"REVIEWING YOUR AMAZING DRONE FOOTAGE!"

Hello, Stewart Carroll here from Drone Film Guide, the channel where we learn to fly like filmmakers, coming to you from a mystical foreign land where the sun shines in December. Definitely not Scotland then. So in a previous video we asked you to leave links to your work in the description so we could do a feedback video, look at some of your work and see what we could learn from that, so we could just have a chat and just generally improve our skills together as aerial cinematographers. So let's get into that now after a few clips from what we've been up to here in this fantastic place.
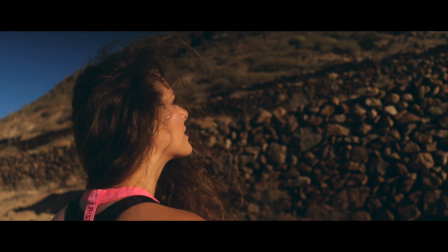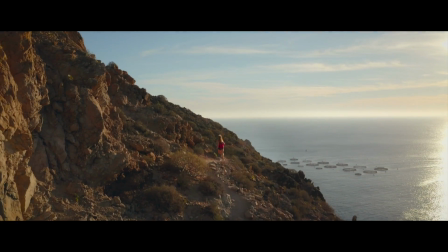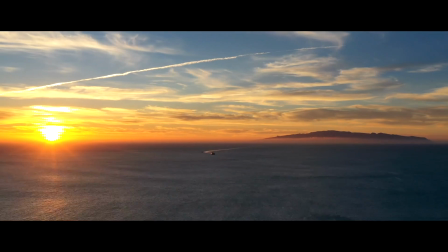First things first, thank you all so much for leaving the links to your work in the previous video. I'm not going to be able to get through every single piece of work here, but I've picked some that demonstrate some important points that we can all learn from, and I think it would be useful to look at this through the framework that we set out in our 8-hour drone cinematography masterclass for analysing drone work, where we talk about creating suspense by not laying all your cards on the table in the first shot. We talk about using motion to add interest to your shot. We talk about depth, creating layers, foreground, midground, background elements. We talk about using light to your advantage, the sun, and then fifthly we talk about composition and trying to make interesting storytelling frames that take your eye through the shot. And if we look at this first film by Dronographer here on Vimeo, I'll just start this off because this demonstrates beautifully pretty much all of those things I've just mentioned.
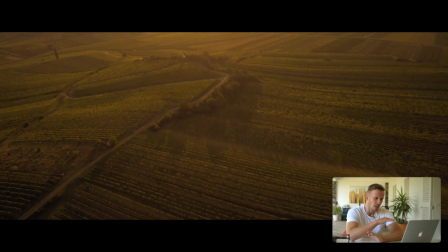2:08 Okay, so we've got a fade in here. Camera's tilted down, it's tilting up.
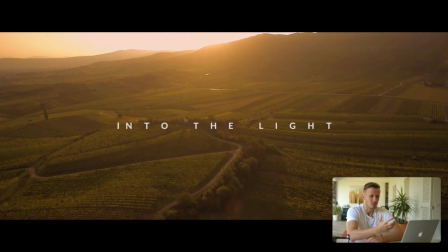2:15 We know that we're going to see something interesting, or we certainly expect to see something interesting.
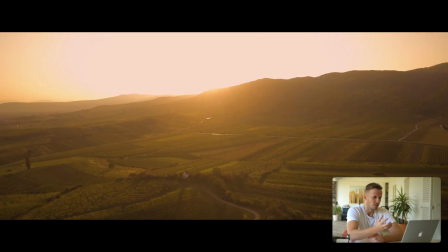2:19 We see this beautiful light, low sun coming over those hills, the landscape is revealed.
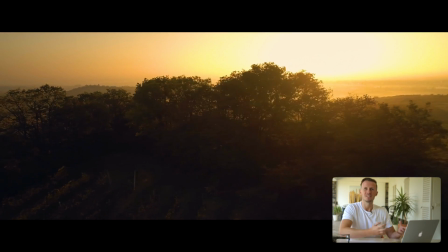2:26 Dronographer, sorry I don't know your name, created suspense. Same this, look at this shot.
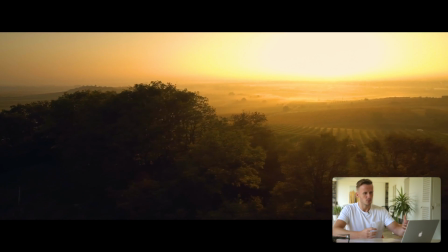2:30 We have depth with those trees in the foreground.
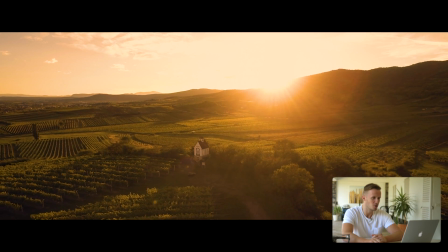2:33 We're sliding out from those trees to reveal this completely magical landscape with mists and beautiful sunlight coming in towards us.
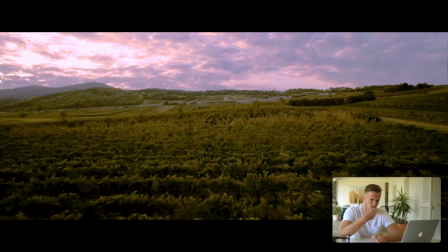2:42 Notice that the shots aren't too long, so we're not bored. We keep watching these shots, we see them over and over again.
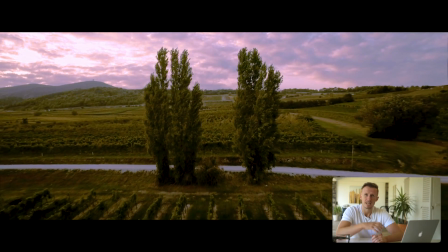2:48 Look at those foreground elements as we fly backwards through those trees, the depth and interest that takes your eye through the frame.
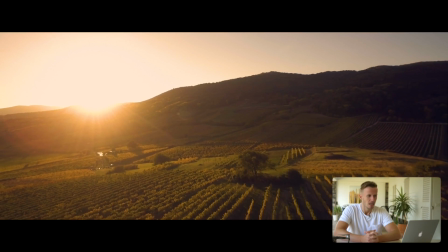2:57 We're mixing up the camera angles here, we're looking straight down at the ground here, back at the sun again.
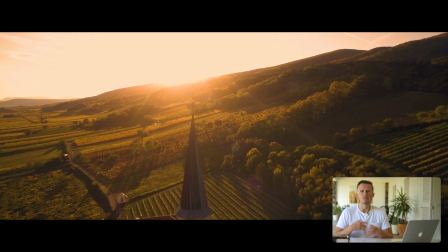3:04 It's very important to keep your viewers' interest by keeping the shots fairly short, especially something like this.
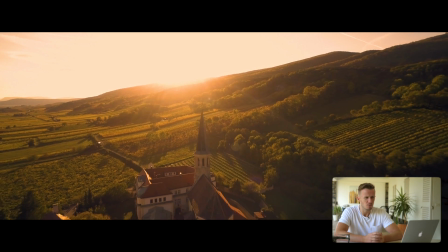3:10 Technically speaking as well, we don't really have a story here.
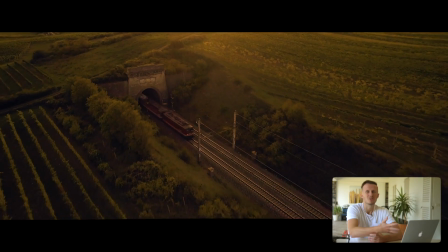3:13 There's no real kind of beginning, middle and end, but it's okay because the footage is so beautiful, and the footage is so beautiful because of that light.
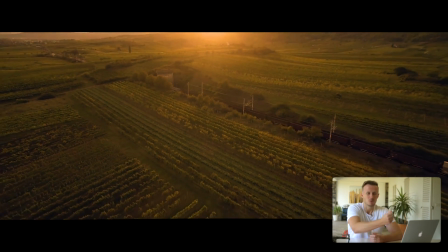3:21 I don't have the sound on here, but I remember that the music built here. We saw the train rushing through and the pace of the music sped up as well.
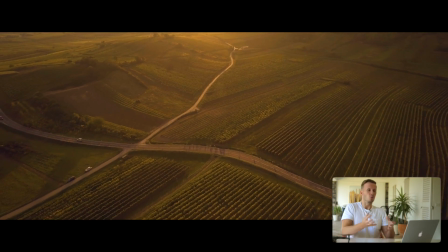3:30 So it was very nicely done to the music, and really for a drone showreel, this kind of captures everything that you want to try and achieve.
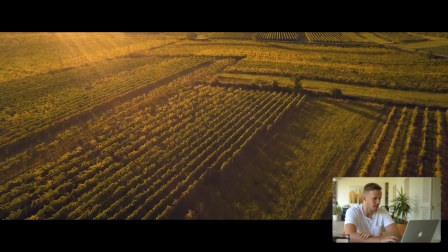3:38 So watch that film from start to finish. I think you'll enjoy it very much. Let's crack on with the next one. What I like so much about this next film by Higher Perspective is that we're combining ground camera work with drone work. So that brings in its own challenges. We have to match the kind of look that we've got from both the cameras. We have to find some kind of interesting way of combining the two so that each component is a useful storytelling device, if you want, and adds value here. Here we've got a promo piece, from what I can tell, for a holiday company that does running tours in the French Alps, essentially.
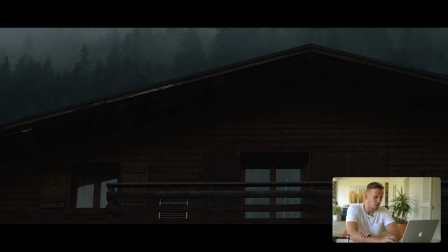4:17 And I won't play all of this, but what I will say is that you should watch it all from start to finish.
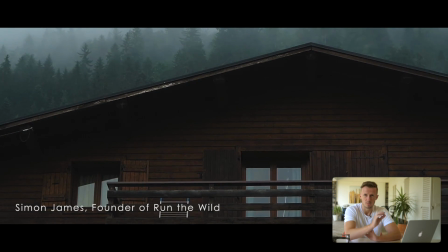4:24 The colours are the first thing that catch me here, actually. It's beautifully graded, so that kind of catches my eye straight away.
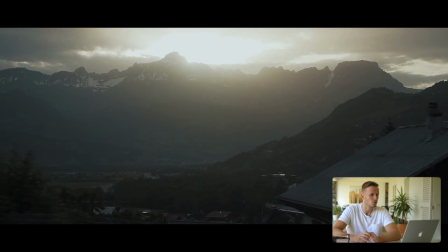4:29 These nice cool tones, cool winter tones, some kind of blues in there.
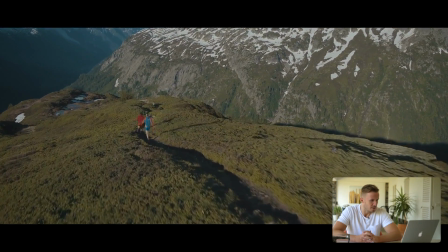4:35 Straight away we get into some drone shots, and look at the depth there, look at the depth there. The camera is purposely pointed in kind of sideways so we can see those
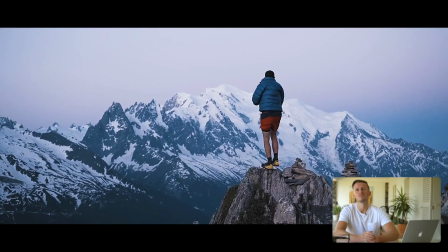4:43 hills in the background and get the parallax effect that comes from having foreground, midground and background objects.
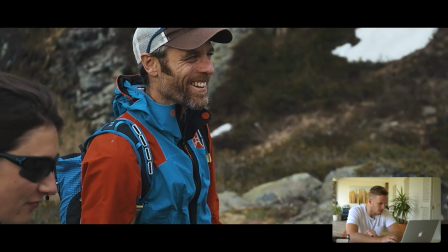4:50 I'll scroll forward a bit here. As I say, watch it all from start to finish, but a little bit towards the middle,
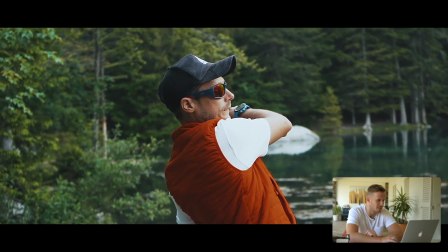4:56 I think it is where we just get a whole series of fantastic drone shots here, about 1 minute 47 or so.
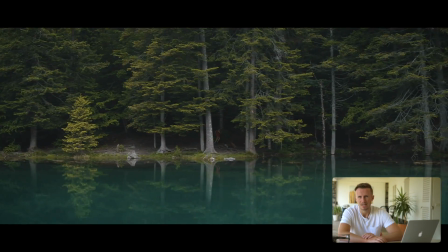5:03 Again, just because you can fly high doesn't mean you should.
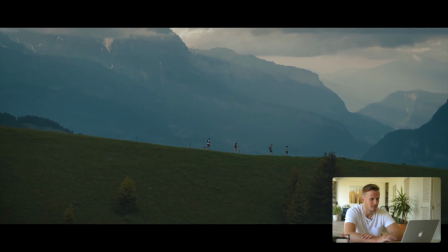5:07 And a higher perspective, the guys that created this film just understand that perfectly.
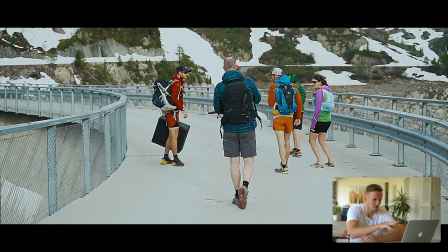5:13 Flying in, shooting from the side, so you can see the runners, you can see the foreground and the midground, but you can also see the background, is just tremendous.
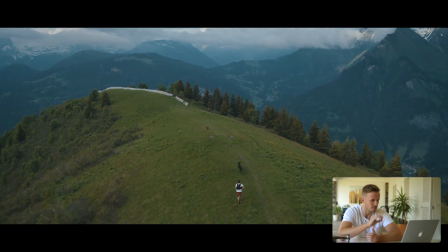5:22 The depth and the parallax effect that it's created, absolutely top notch.
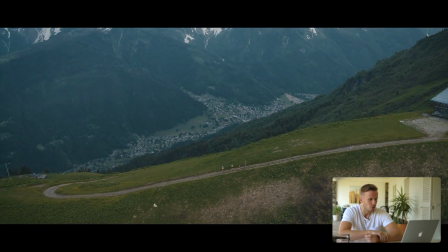5:27 Love watching this film.
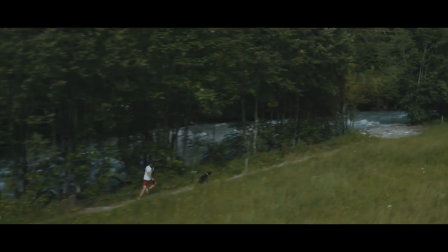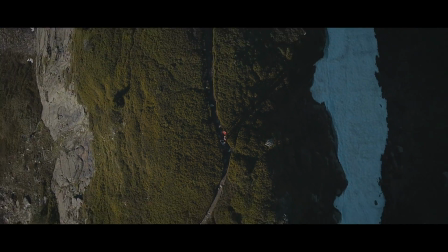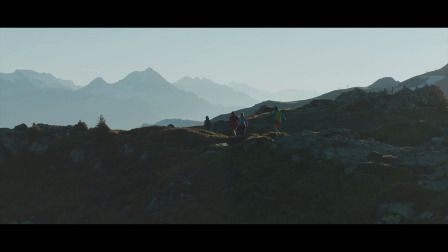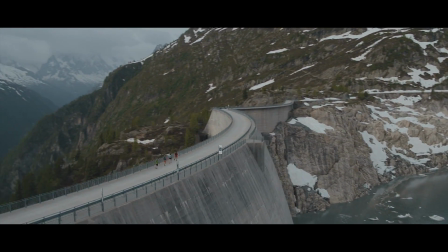I started with two very high quality examples there that are very hard to criticize. So let's look at an excellent piece of work here, but where there is room for improvement, and maybe help you join the dots between what I'm about to show you and the work that you've seen previously, so that I can help you understand how to go from here to here, if that makes sense. So with that in mind, let's look at Tomek Milowski. Apologies if I've made a terrible attempt of pronouncing your name. Ikola Park. Okay, let's start this.
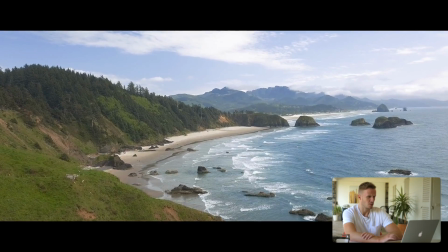6:24 Beautiful opening shot, beautiful colours, beautifully exposed, technically pretty perfect.
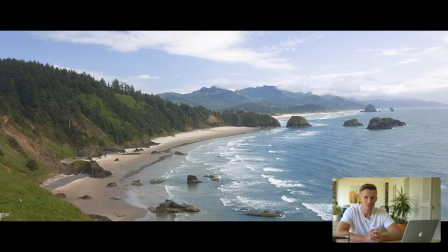6:32 I'm very excited to see more. I think this is a great start.
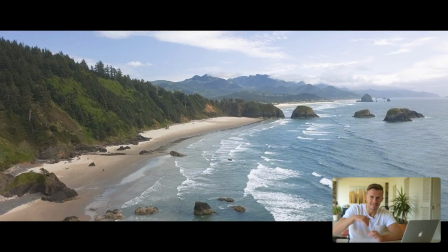6:38 If I was being critical, I'd have liked to have seen maybe a tilt up just to kind of reveal the scene, because we're just bang, put straight into the scene.
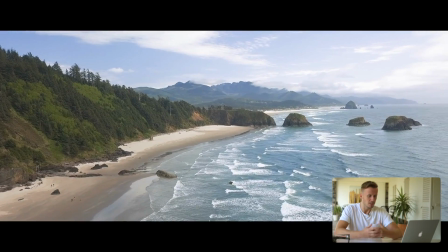6:47 So a fade in, fade from black, a tilt up to reveal the location might have been helpful, just to help add to the storytelling nature of the shot.
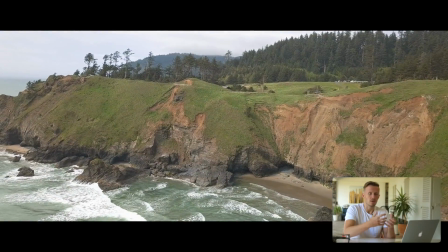6:55 But nonetheless, it all looks very nice. The only issue I'm starting to sense here is that the shots are quite slow.
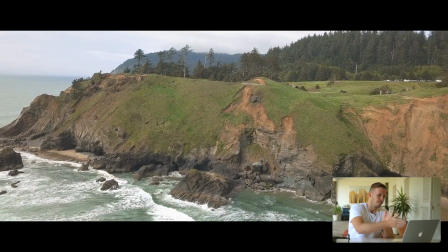7:04 We had two shots there that were almost identical with a cross dissolve in between. And now we have a change looking at these cliffs, flying sideways.
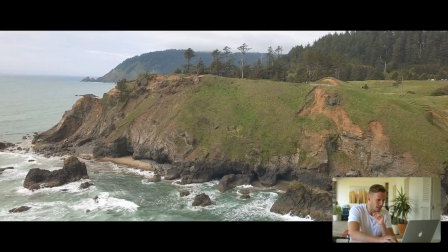7:12 Now, if memory serves correctly, let me scroll through this.
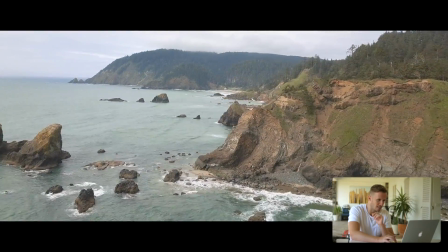7:16 Yes, this shot kind of sums up one of the problems we have as drone cinematographers.
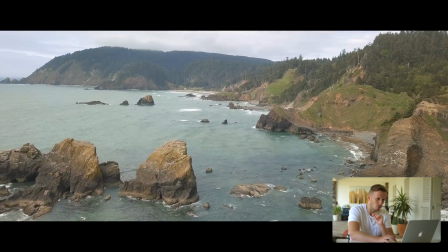7:23 This is a single shot over a minute long. I'll just jump forward to 2 minutes.
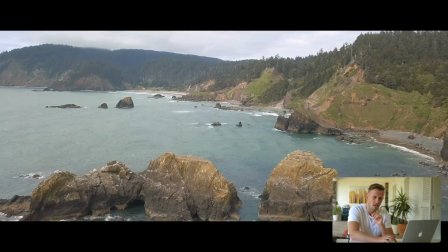7:29 We're still going round and revealing this bay.
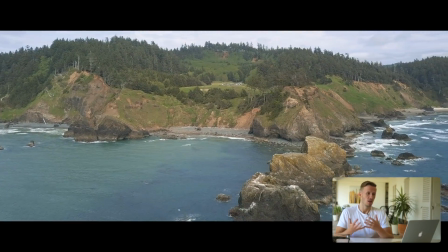7:32 Gorgeous though it is, it's very difficult to watch an uninterrupted 1 minute shot.
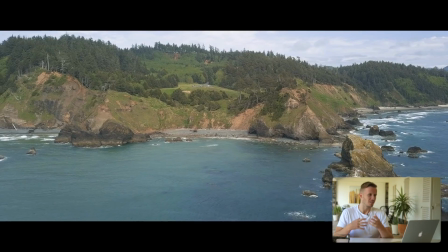7:41 I mean, this shot is still going. And the challenge as a kind of storyteller, filmmaker, from a drone showreel perspective,
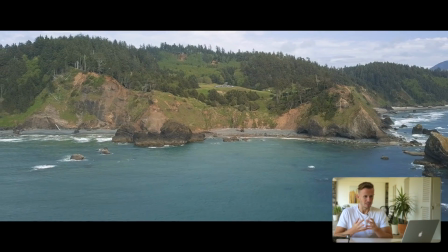7:49 is we have to find a way of keeping the audience's attention. And the bottom line is that 1 minute shots, in fact, I think this is the same shot.
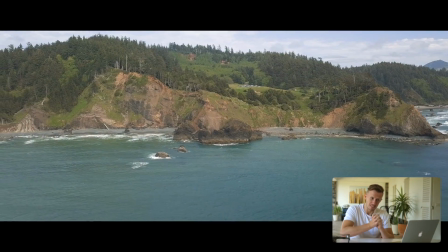7:57 This is almost a 2 minute unbroken shot. I don't think many people are going to make it past the first minute of this film, in all honesty.
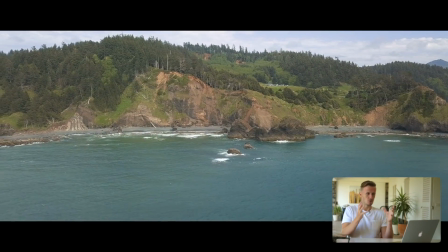8:06 Which is a pain, because you've created this gorgeous shot and we're continuing to fly around.
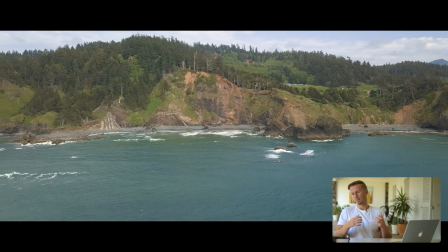8:10 We are revealing more and more of the landscape, but it just doesn't hold the attention.
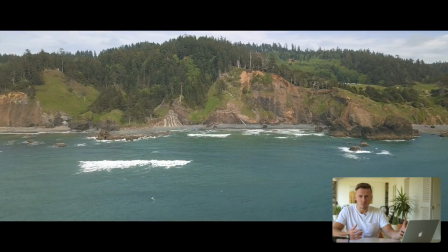8:15 Everything else is pretty great, in all honesty.